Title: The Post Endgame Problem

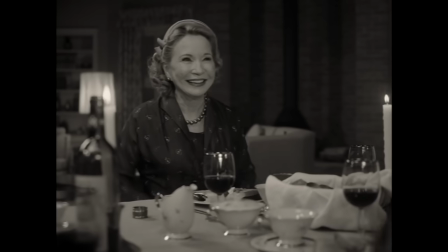741s
WandaVision starts out as a brilliant deconstruction on sitcom storytelling, using it as a metaphor for grief and the failure to move on,
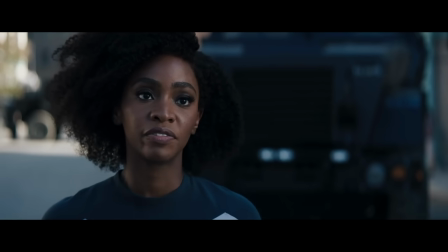748s
and then over the final 2 episodes, absolves Wanda of all wrongdoing and devolves into a generic CGI mirror match.
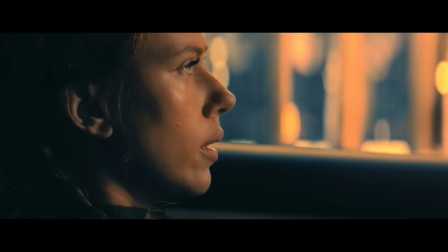755s
Black Widow starts with a compelling dramatic focus on Natasha confronting the sins of her past and taking accountability for her actions,
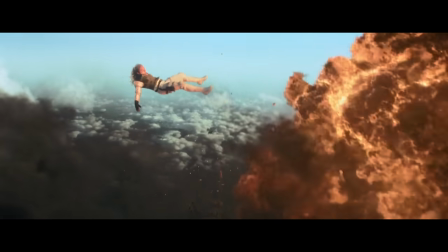763s
and then ends in a final battle where everything goes comically right and none of the characters actually face any consequences.
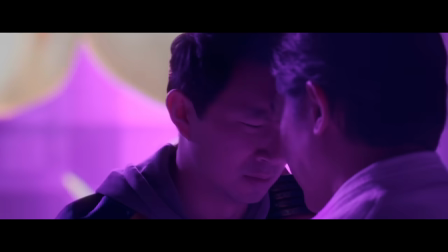771s
Shang-Chi builds up such a compelling conflict between Sean and Wenwu with a final battle centered around the right and wrong ways to move on from tragedy,
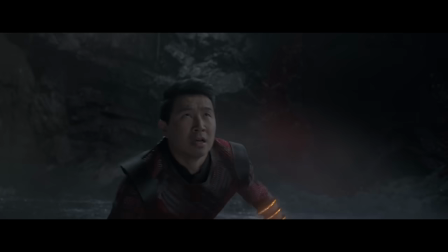779s
and then throws all that work out the window for a battle with a giant dragon.
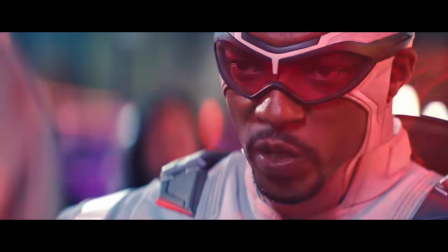785s But I believe we can do better.
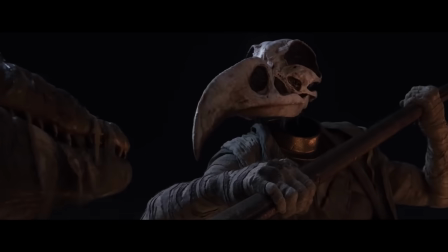788s
Across the board, especially on the television front, Marvel has struggled with its climaxes this phase.
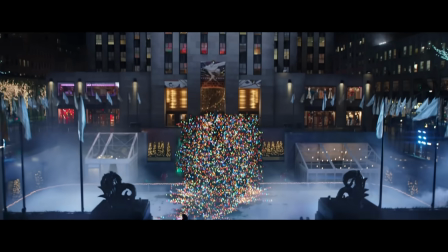795s
These weak climaxes are a reflection of the Marvel team not quite adapting to the strengths of episodic storytelling,
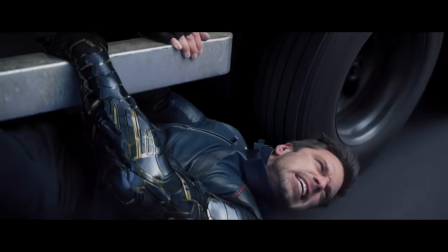801s
as these shows feel like 2-hour movies stretched into 4-hour series.
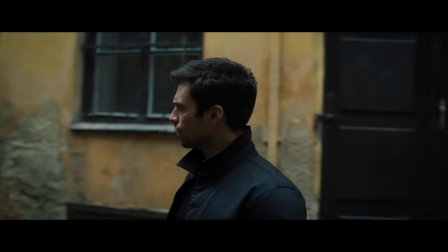806s
Not only do they lack the depth and self-contained adventures one gets from a serialized story,
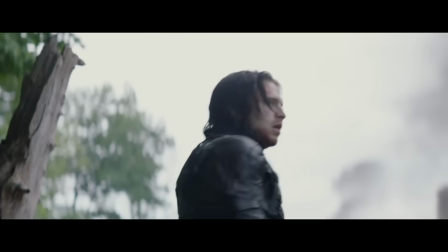810s
but they also miss out on the finality and catharsis that can come from a singular film.
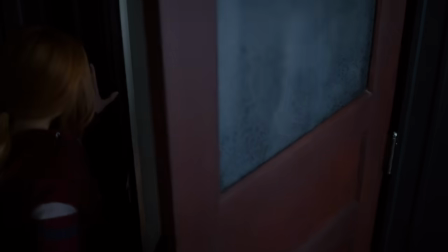816s
What really doesn't help things is that pretty much all of these shows relied on one trope that needs to be buried 6 feet underground,
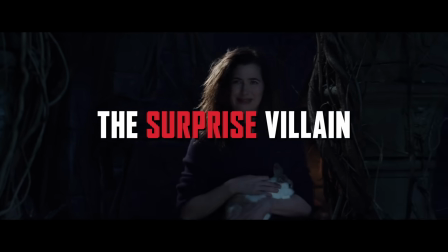824s
and that's the surprise villain.
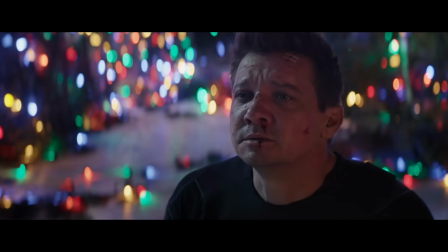826s
Surprise villains are what you do when you don't actually want to build a meaningful conflict or dynamic between your main hero and villain.
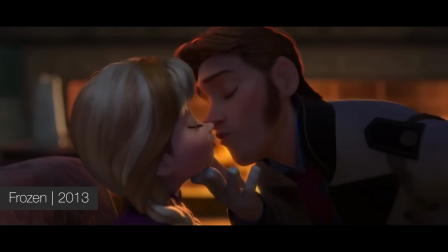833s
I will give them a pass in family films, as kids do need to be taught not to trust every nice person they see,
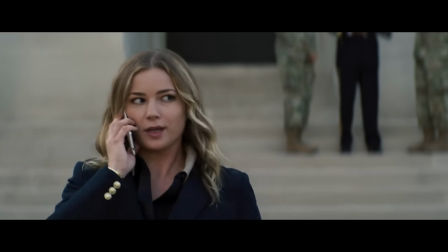839s
but these reveals do not come with any catharsis or learning for their heroes. In WandaVision's case, it exists to take away responsibility from Wanda's actions.
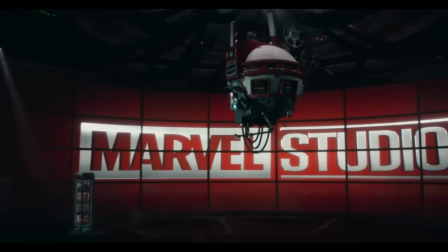849s
It's also worth noting that when every story ends with a surprise villain, it's no longer a surprise.
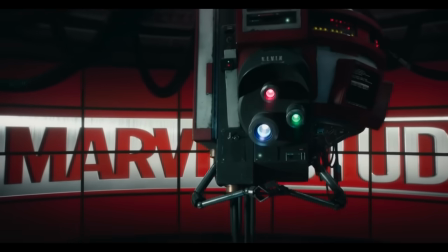855s
You're conditioning us to see this coming.
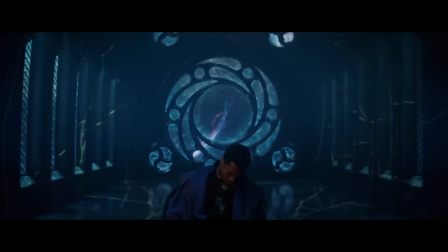859s
The main reason these villains are kept as secrets is because these finales do not mark the end of their stories.
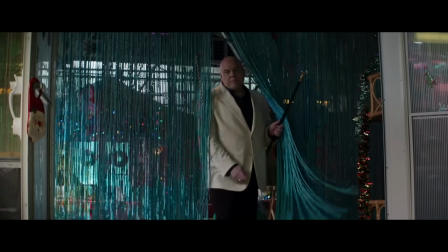865s
These are important antagonists that comic fans know all too well, and will surely have long-lasting effects on the MCU going forward.
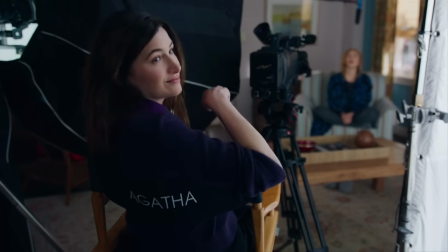873s
If anything, their surprise entrance is more an introduction for them into this world as a whole, commandeering the shows they debut in.
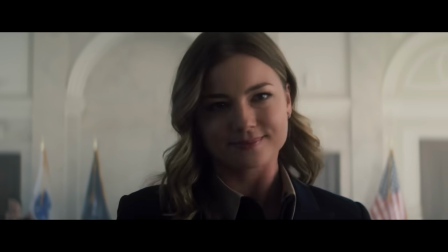880s
They're put at the end so as to be as fresh as possible in the viewer's mind.
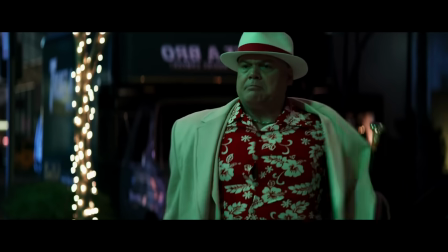885s
Their introduction themselves is the payoff. The ending that pained me the most of all of Phase 4 was Loki.
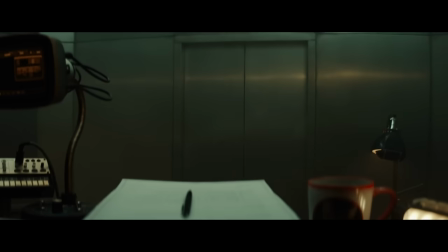894s
the multiverse setting was a perfect fit for the character,
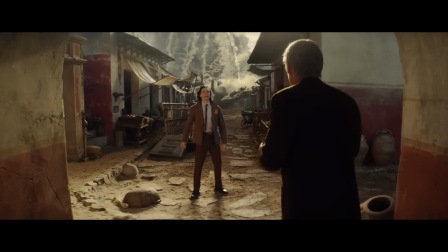897s
with the manipulative nature of the TVA effectively countering the controlling and disruptive nature of Loki.
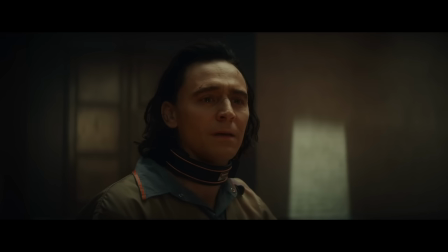904s
For 5 wonderful episodes, the narrative thoroughly interrogated Loki as he unraveled the TVA,
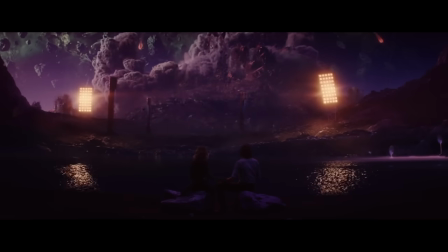910s
with him learning in the process what it truly means to love oneself.
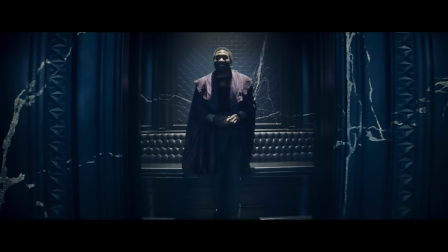917s
And then, for the final episode, we mainly focused on the introduction of Kang the Conqueror,
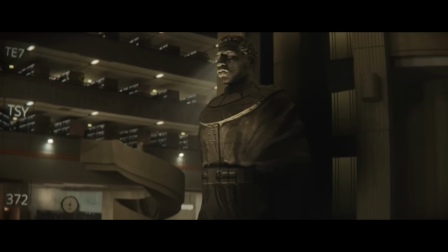923s
the mystery man behind the TVA, and delayed any and all resolution between our Lokis for a second season.
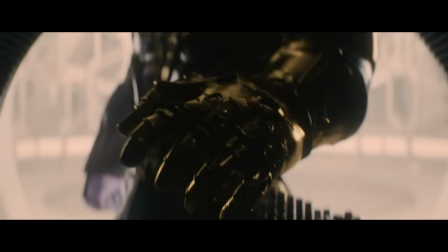931s
Marvel, for the most part, have been good at organically setting up its future characters and storylines. That's what the post-credit teases are for. But here is a story stopping dead in its tracks to set up an antagonist for a completely separate film, Ant-Man and the Wasp: Quantumania.
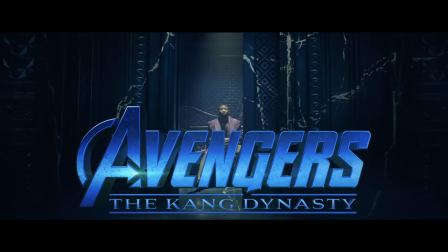947s
Or as I like to call it, Ant-Man and the Wasp. This could potentially work if all these characters were crossing paths in an upcoming Avengers project,
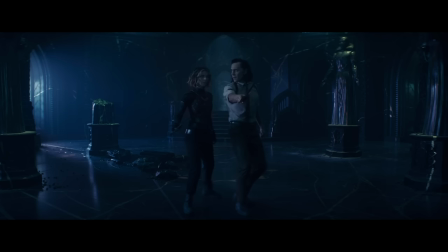955s
but they all seem to be in their own lane, meaning these stories must be satisfying on their own.
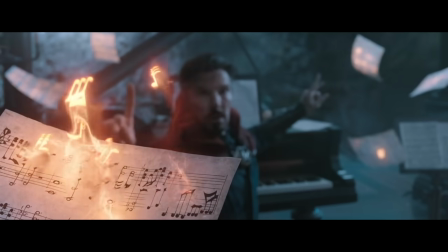960s
The stories Marvel told in Phase 4 have been fun, entertaining, and often exhilarating,
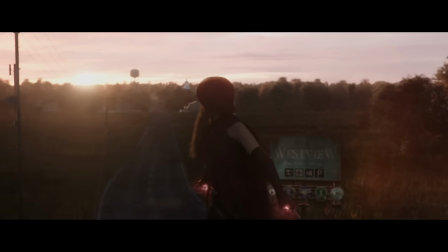966s
but few of them have been truly satisfying, which becomes a real issue when it comes to their frequency.
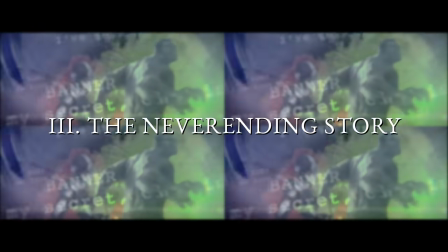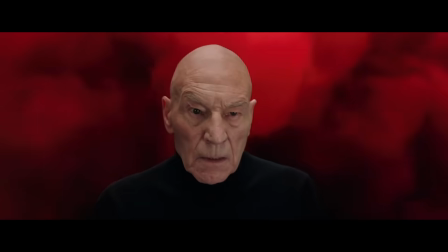980s
The frequency of Marvel projects has always been a contentious topic, and over the last 2 years, most people have found their breaking point.